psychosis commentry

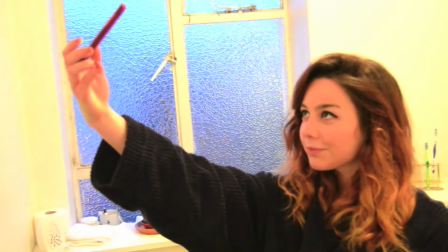Josh, as a mate.
Our Psychosis trailer starts off with a non-diegetic voiceover from the character Tom, explaining the cause of Rachel's death to the character Josh. I think this is effective as it helps establish the characters and give an understanding of the narrative of the film.
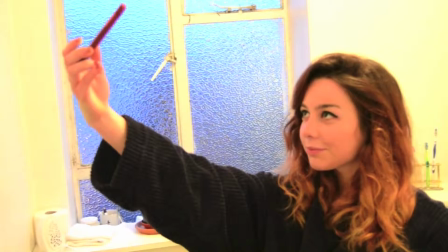There is also diegetic music in the background, Mad World by Gary Jules, which is a slow and sad piece of music. This sets the mood of the trailer and helps emphasize the non-diegetic dialogue. The establishing scene introduces the character Rachel as she is seen in the bathroom taking a photograph.
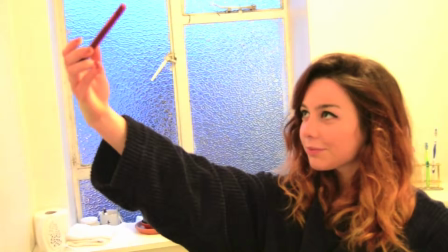There is a contrast of mood between her and the music, as she is smiling and happy, yet the music is slow and depressing. This suggests that she may become unhappy throughout the film.
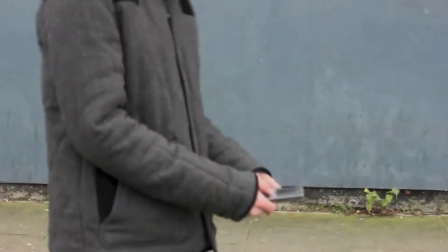I feel you have to be understanding of what I'm about to say to you.
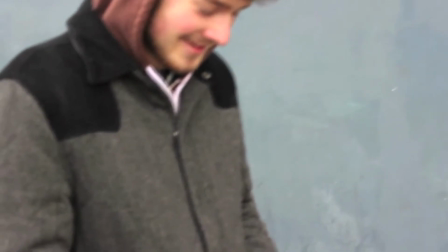Through the non-diegetic dialogue, Josh already establishes a relationship between the two characters. This idea is then reinforced when there is a transition to a scene of Josh holding his phone and smiling. This emphasizes the idea and shows that they have a good relationship.
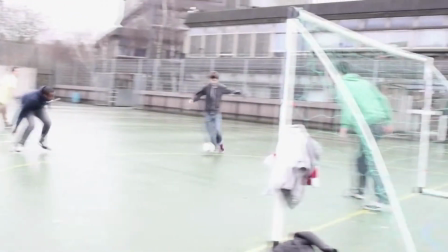You know the picture that's been spreading around school of the girl that you've been going out with? It was because of me.
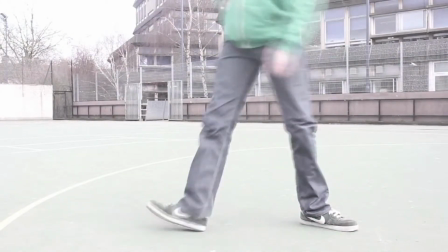The scene of the guy playing football introduces the character Tom and Mohammed and portrays their friendship. The scene where Tom picks up the phone and doesn't tell anyone he has it challenges the idea of trust within their group of friends. The phone is suggestive of some importance, as it has been shown throughout.
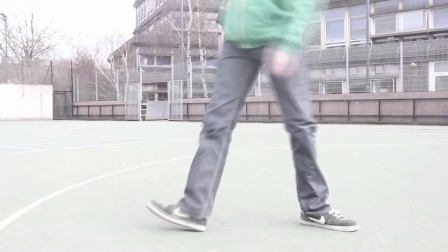The non-diegetic dialogue goes on to state that a picture has been spread around school of Rachel, which suggests that some drama will occur.
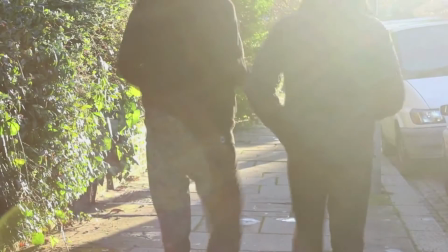I picked up your phone and I thought it'd just be a bit of banter,
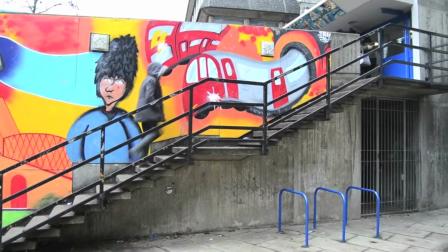but it just all spiraled out of control and there was really nothing that I could do.
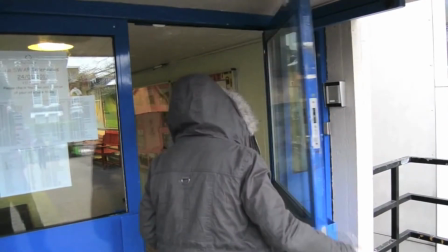This idea is reinforced as the dialogue progresses. It explains that something tragic has happened, as stated, but it all spiraled out of control. The scene with Tom and Mohammed helps show the picture is spreading, and the dialogue helps the audience identify this, which makes the scene more effective.
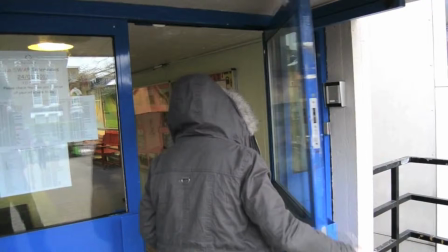We are then shown Rachel. She is portrayed as solitary whilst walking up the steps to school, suggesting she is depressed. We can see how devastated she is that the picture has been spread around school.
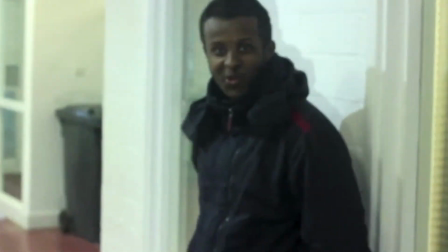Oh, you're beautiful. I'm liking the picture, you know.
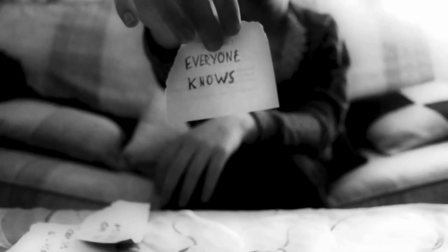Worn out places, worn out faces, bright.
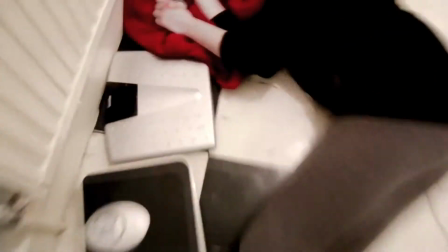The voiceover cuts off and diegetic dialogue kicks in.
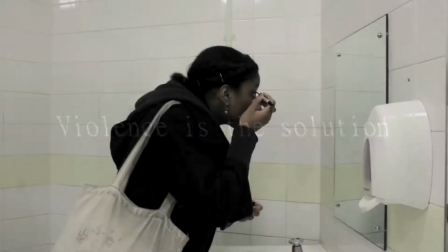I found this effective as the events which have occurred, creating drama, have been shown, and this leaves the viewers intrigued, wanting to fully understand.
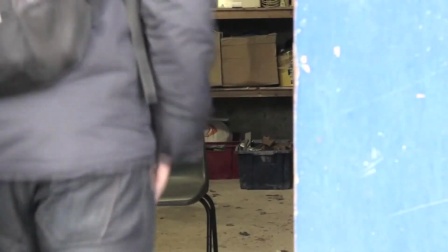The lack of dialogue at this point allows the viewer to be more imaginative and interpret the trailer in their own way. Shots are shown from Rachel's perspective of people mocking her and disapproving her. This makes her appear vulnerable and makes the audience feel sympathetic towards her.
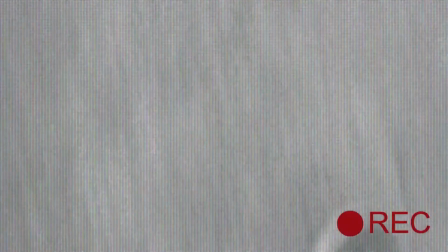The scene of Rachel holding up a piece of paper shows that she feels as if she has no support and has delved into deep depression. This idea is reinforced when she is shown secluded with her back towards the camera, further emphasizing her sadness.
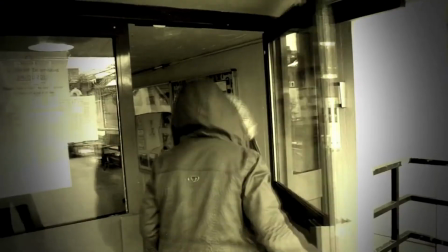The piece of paper stating "I want to leave this world" engages the audience into understanding
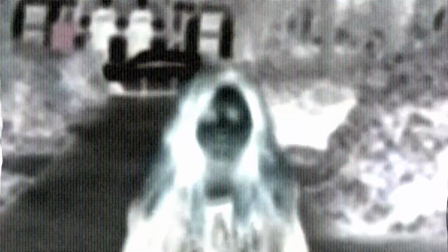that Rachel is prepared to kill herself and makes you aware of how serious the situation is.
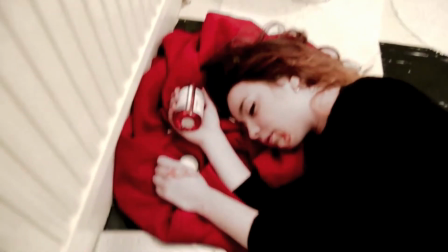She is discovered dead on the bathroom floor with pills in her hand. Her death is portrayed through the use of long pause to make the audience acknowledge what has happened. This is emphasized with a contrast of colors such as red, white, and black. A red coat is tucked under her head, which could symbolize blood. The music is interpreted by a harsh, quick fuzz sound. This establishes the transition from one mood to another. The sound and long black pause creates a sense of tension. Then, "Violence is the solution" flashes up on the screen with the sound of a drum hit. This has a long release time, creating an eerie sound that is suggestive of a feeling of unease. Sinead is shown in the bathroom putting on makeup. It then cuts to the light switching off, which suggests she has been killed. The light effect suggests her paranormal presence in the room. The light glows with intensity before it fuzzes out to darkness. The non-diegetic music through this scene is quiet, but it slowly builds up. This creates a feeling of tension and builds up suspense. The text, "Vengeance is key," shows a continuation from the text, "Violence is the solution," and suggests that there may be more revenge and murders.
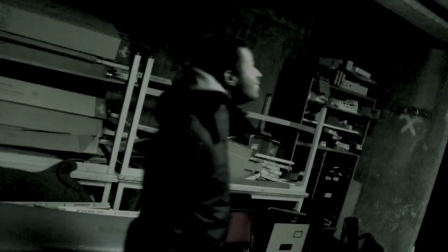The non-diegetic music starts to build up in intensity as we see Muhammad walking to open a door. This suggests that maybe he has been murdered and creates tension. The flickering lights help to reinforce the suspense as they are in sync with the music as it gradually builds up.
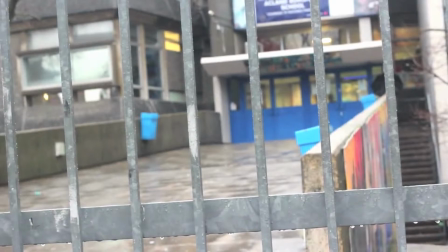The text, "Do you know how it feels to be the victim?" gives us an insight into Rachel's perspective and suggests the idea of her getting revenge. This scene builds on the suspense created by the non-diegetic music. A strong sense of realism is established when there is a long shot looking through the school gates of the school.
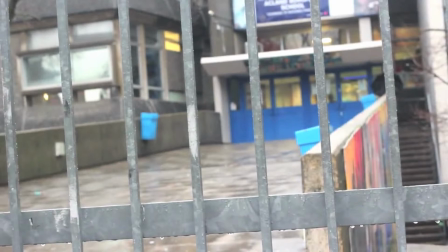The school becomes portrayed as sinister, which contrasts with the idea we are given early in the trailer and helps reinforce a feeling of horror.
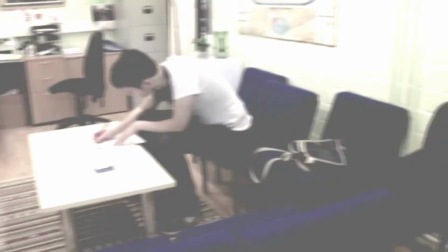The transition to Tom in a classroom is shown with a white fade, which could be suggestive of death or dying, as it relates to the other death scene transitions and is a recognizable convention within our trailer.
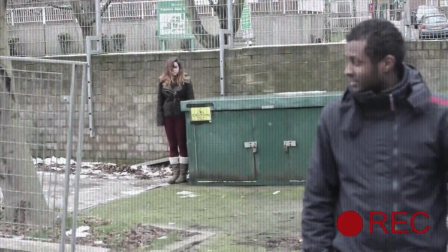Wait, what's that in the background? Wait, that's creepy, man.
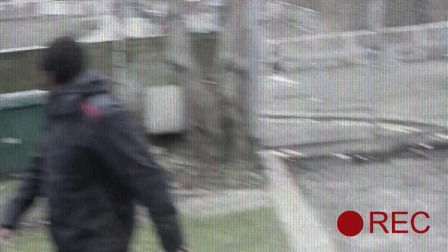The scene of Tom filming Muhammad reveals Rachel as the killer and displays the fear they have for her.
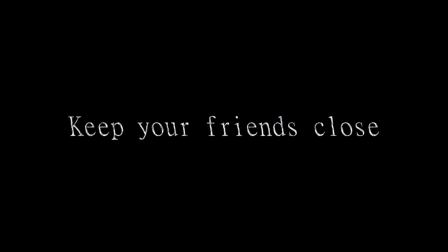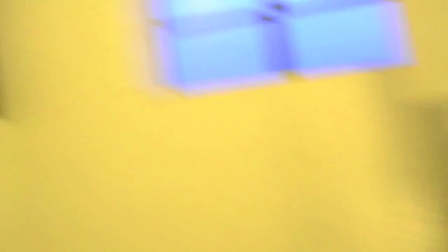When we are shown Tom running up the stairs, we are able to sense his fear. This is emphasized with his heavy breathing and the ongoing build-up of eerie music.
Please,
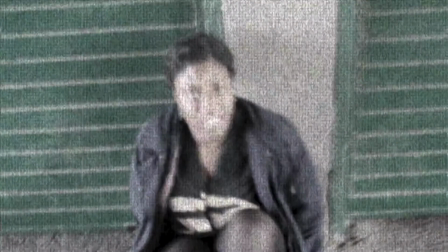don't. I didn't do anything wrong. Stop.
"Keep your friends close, keep your enemies closer" represents the hatred Rachel has developed for Sinead. We are shown this through a point of view shot of Sinead backing up against a wall, pleading.
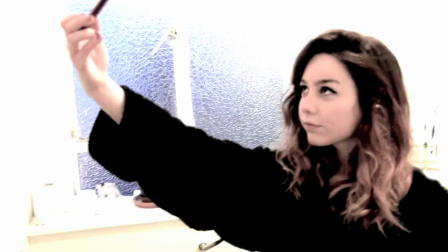Quick flashes when Rachel takes a photograph show Tom and Muhammad tied up, which then returns back to Rachel. This shows the contrast between the character she once was and the character she has become.
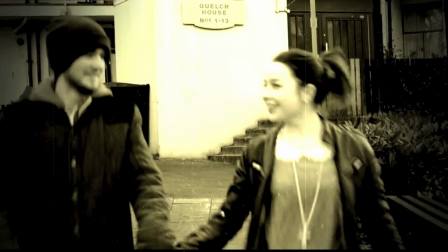Scenes of her going back in time and her relationship with Josh reinforce the contrast in her change of character, once being innocent and becoming demonic.
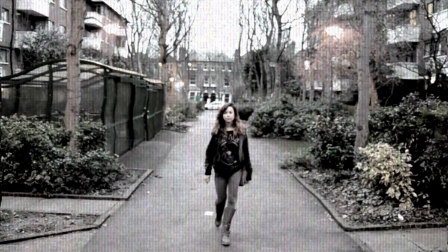Her laugh reinforces this change of character, and this iconic sound supports the theme of horror.
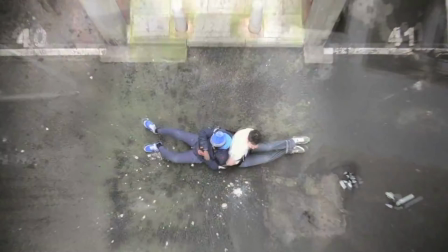The next scene shows Tom and Muhammad tied up, struggling to escape. The use of this footage enhances the feeling of tension and is significant as it is shown just before the film title.
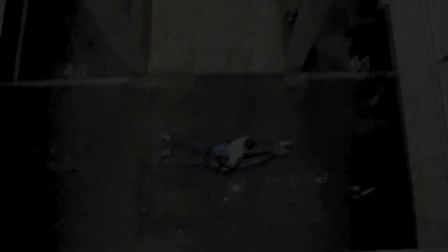Drown my soul. No tomorrow.
This leaves the viewers with a feeling of suspense as the music builds up to a crescendo at the title of Psychosis.
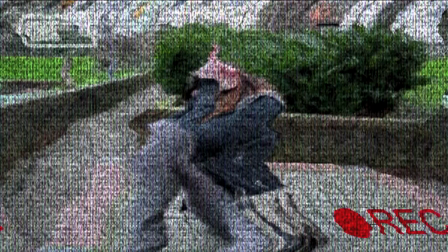Hey, say something to the camera. No!
In the last scene of the trailer, we see flashbacks to Josh and Rachel.